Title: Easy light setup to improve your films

Hello, welcome back to a new video, now about lighting. Lighting is one of the most important aspects of a film production. If you don't have enough light on set when filming, we will probably end up with a lot of horrible footage, just like what you see here now. I upload some DSLR test videos and people comment that I don't know how to achieve the same look, but by combining some really good lighting and some nice camera compositions, you will get much more value out of your camera. So how do you do this and how much will it cost? Let's try step by step to make this shot from this one. Let's figure it out.
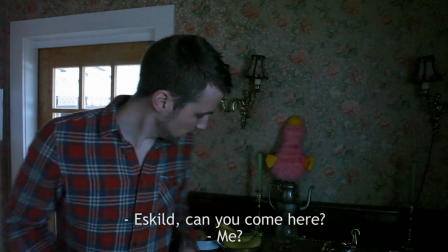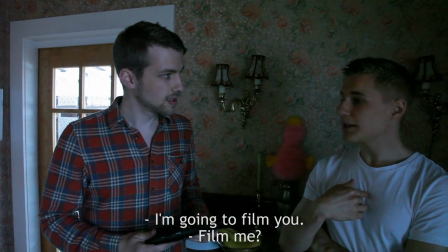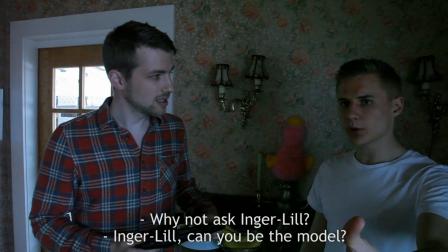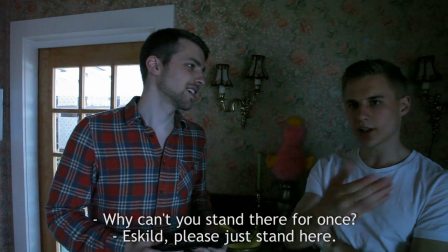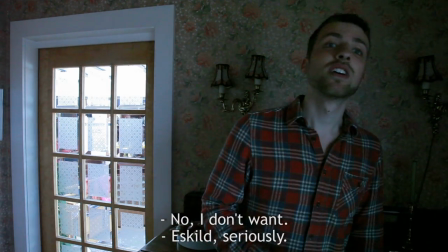[1:01] No, I drink it. Seriously? No, I drink it. No, I drink it. No, I drink it.
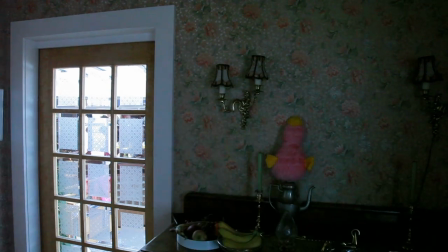[1:06] I drink it.
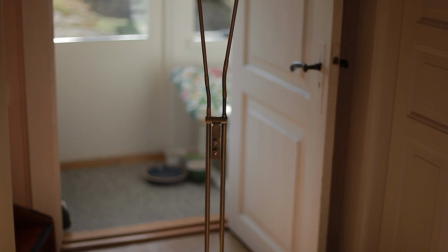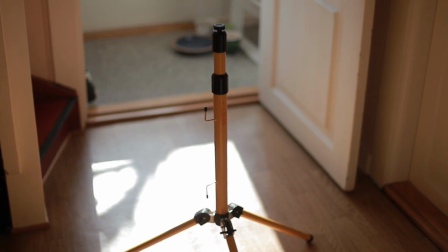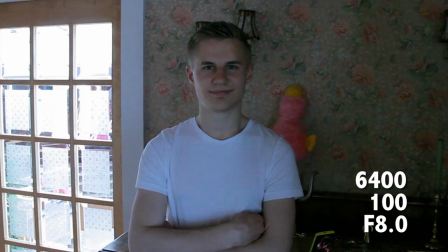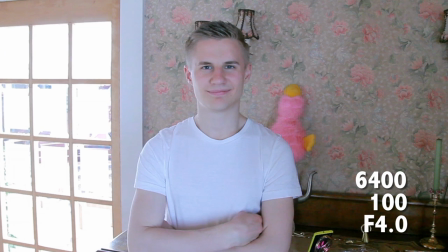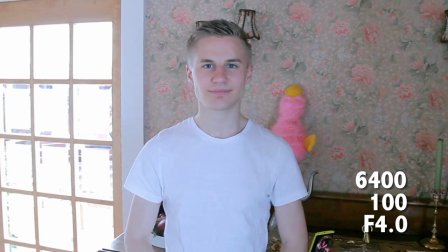[1:33]
and the more light will pass through the lens. Then you should set the shutter speed to 50, since that's the standard when filming.
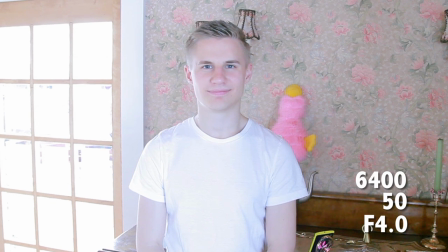[1:40]
Notice how much brighter the shot gets. Since more light passes through the lens, we can lower the ISO, to avoid too much noise in the picture.
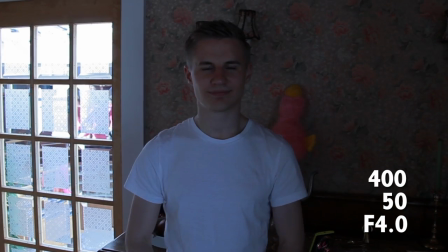[1:49]
The lower the ISO is, the less noise you get. In my opinion, you shouldn't film with more than 400 ISO.
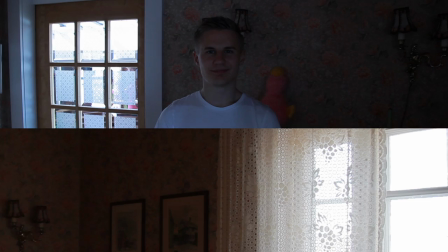[1:56]
We need more light, and by using a window, we can get a lot of nice light, free of charge.
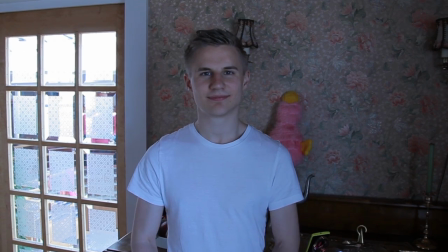[2:04]
Eskil is still too dark, and the background gets too much attention. Let's try to move Eskil away from the background.
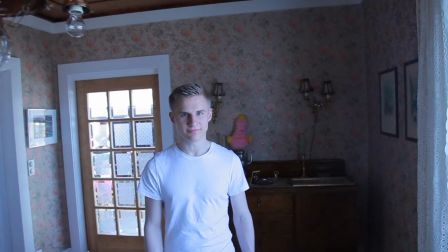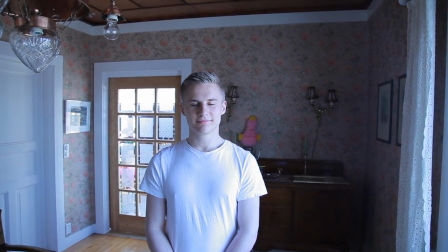[2:15]
He then gets more light from the window, which enables us to lower the ISO even further.
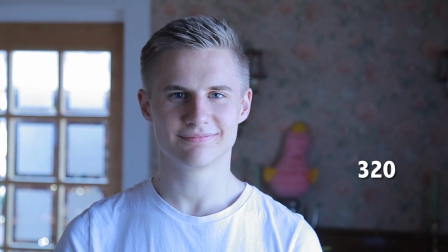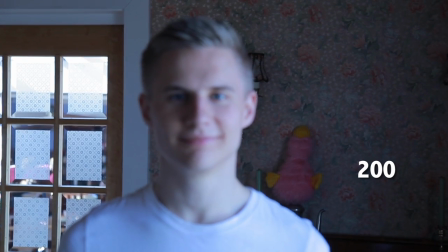[2:25]
By zooming in, we can also make the background blurry. The larger the aperture is, the shorter depth of field you get.
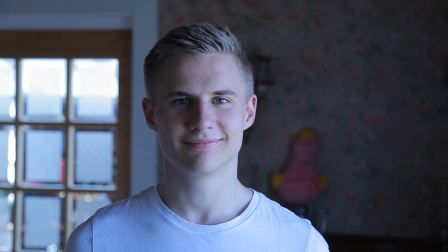[2:32]
Since I adjusted the aperture to F4, I get a blurry background. So, let's sum up so far.
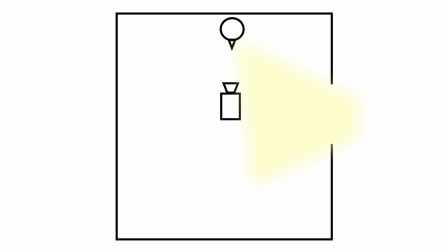[2:40]
We removed the curtains to get as much light as possible from our free light source, the window. And we moved away from the wall so we could focus on a skill while having a blurry background.
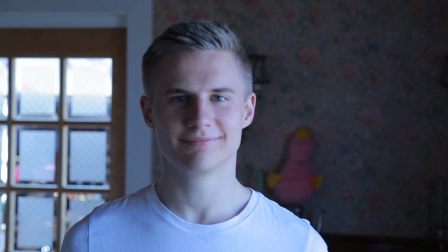[2:51]
Just by doing these simple steps, we have already made a much better shot. Now it's time to set the white balance.
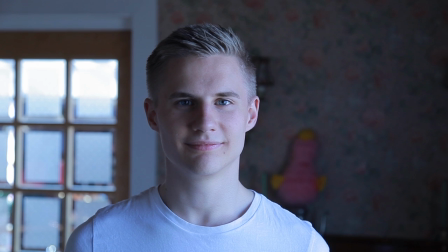[2:58]
Since the main light is appearing from the window, I will set the white balance to cloudy or daylight.
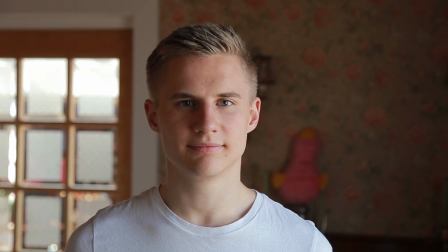[3:03]
There we go. If you are If you are picky, as me, you may notice the lamp sticking out of Eskil's head.
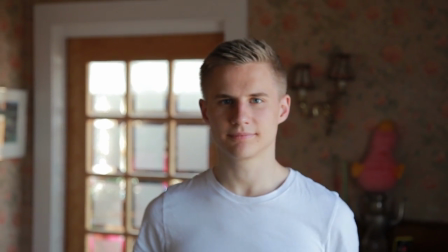[3:10]
Let's move Eskil and the camera a bit to the side. If you prefer having the background even more blurred out, you can change to a faster lens.
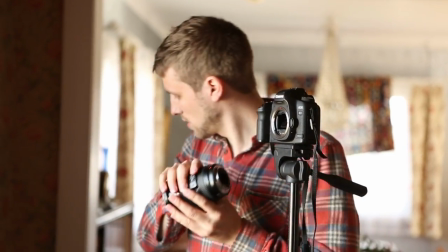[3:19]
Let's try the Canon 50mm with aperture 1.4. The larger the maximum aperture, the faster the lens is.
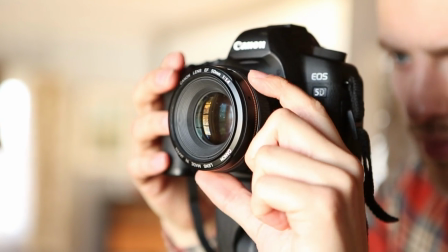[3:28]
And the faster the lens is, the shorter depth of field you get. Some prefer to use a really fast lens and make the background really blurry.
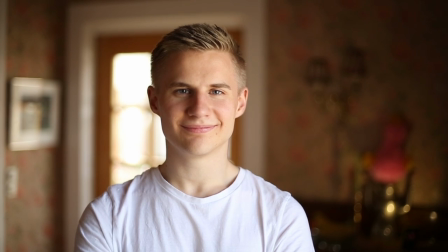[3:37]
But remember that this makes it harder to focus on the subject.
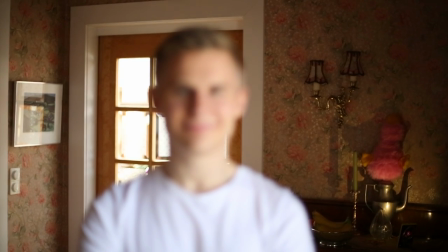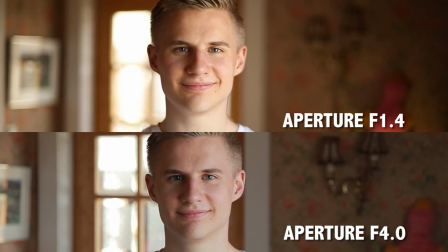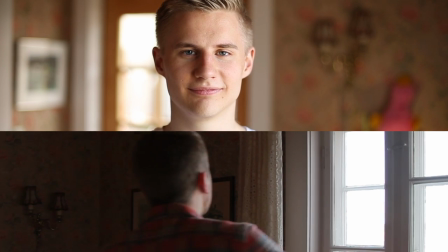[3:55]
Another trick to make the background more diffuse is to block the light from hitting it.
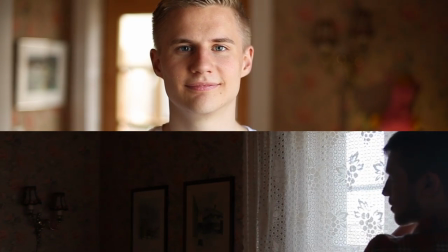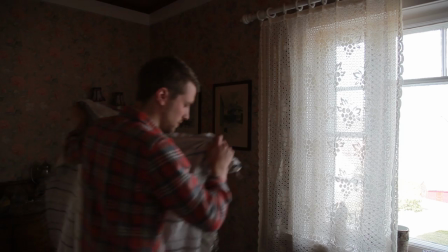[4:06]
Sometimes it's a good idea to use a blanket.
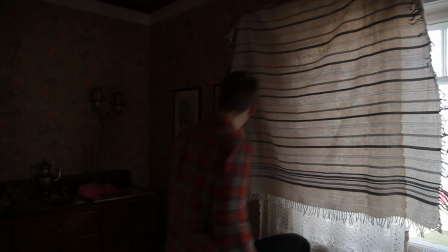[4:11]
But be sure to not block the light from hitting the subject.
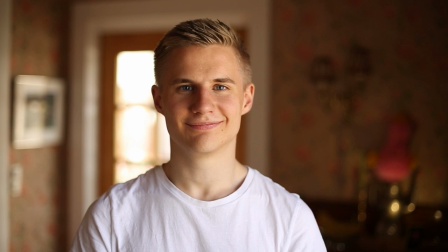[4:18]
Now let's look at the light. It seems quite nice, but let's try to soften the shadow on Eskils face.
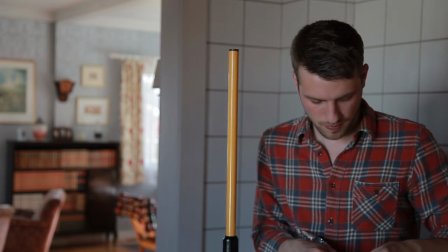[4:24]
Find your tripod or whatever tall object you find and attach aluminum paper with some tape.
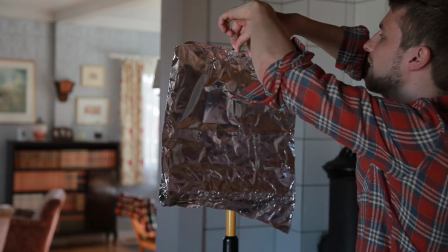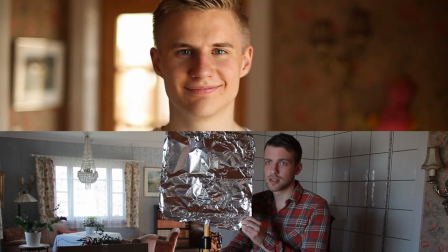[4:34]
Try to bounce the light appearing from the window so it hits the shadow on Eskils face.
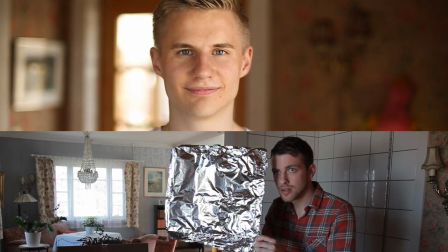[4:39]
Don't bounce too much light or else the light on his face will get too flat and boring. It's nice with a little bit of shadow.
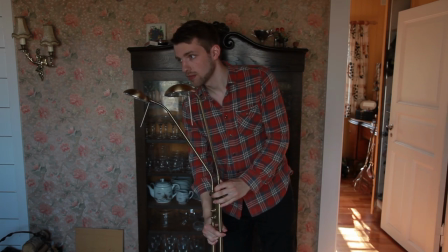[4:50]
Now let's put up the lamp. Place it behind Eskil and point it towards his head.
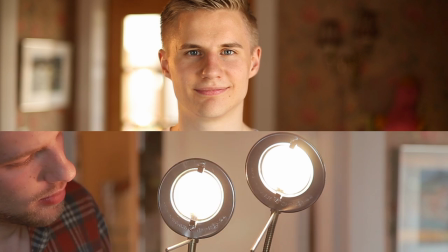[4:57]
It will create a nice halo around him. Remember to use a directional light, so we don't light up the background.
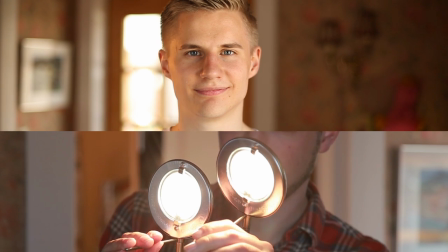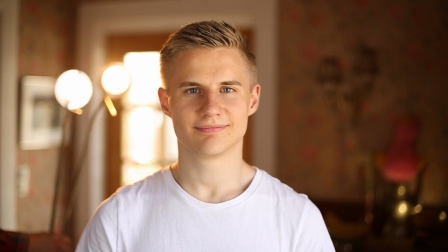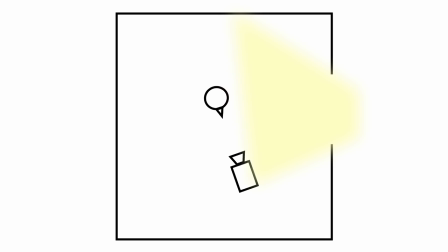[5:17]
So we moved Eskil a bit to the side, closed the curtain a bit to make the background even darker. We put up a reflector to bounce the light and soften the shadow on his face, and then added a backlight to make the subject more three dimensional. What we have created now is a setup called 3-point lighting, which is typical for shooting portraits.
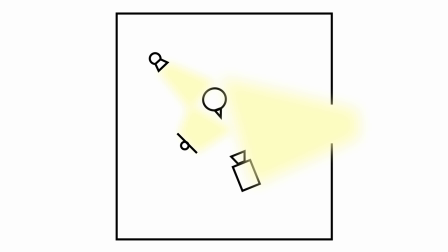[5:36]
The light from the window is the strongest hitting Eskil's face, therefore it's called key light. The bouncing light is called fill light, because it softens the shadows on the other side of his face, and the backlight is called backlight.
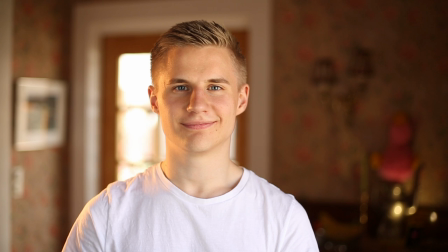[5:51]
The last thing you can do before recording is to clean up the background and add practical light. A practical light is a light source that is visible within a scene.
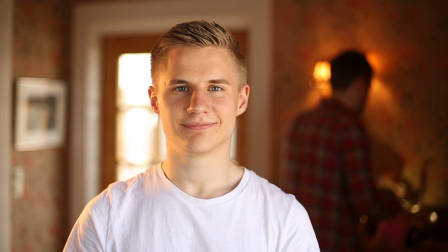[5:59]
Practicals are nice to both make the background more interesting, and it makes the light we put up more credible.
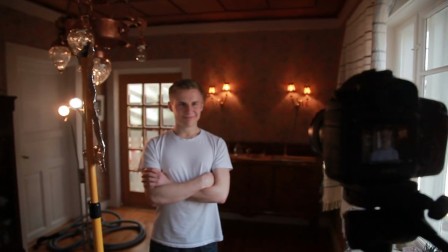[6:08]
So that's an easy and cheap way to make a three point lighting. Just try it yourself. If you want to upload your test, I can add it as a video response to this video.
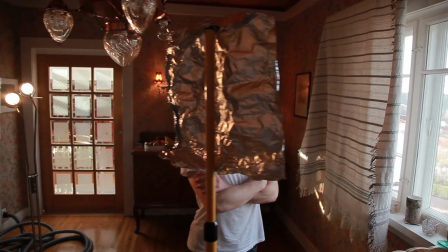[6:18]
Just send me a message.
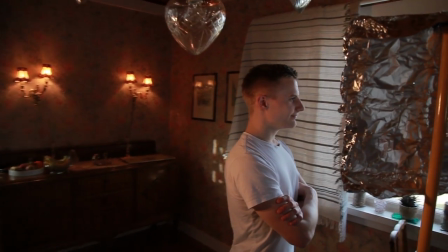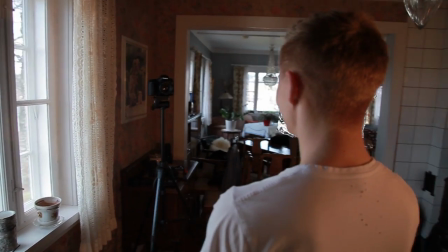Thanks for watching, and thanks to Eskil for joining as an actor in this film. It wasn't that bad, was it? My pleasure. So I hope you liked the film, and stay tuned for more films, because we make a lot of them. So yeah, just stay tuned. Bye bye. Did you not say that you would like to subscribe to me? No, but... You know what, Anders? I don't like it! I don't like it! Hey Eskel, that doesn't mean like mine.
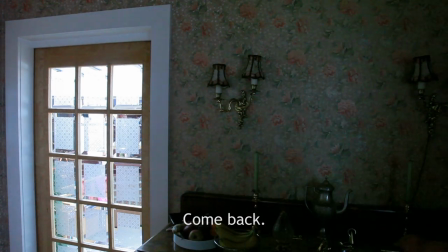[6:58]
Eskel! No, come back then!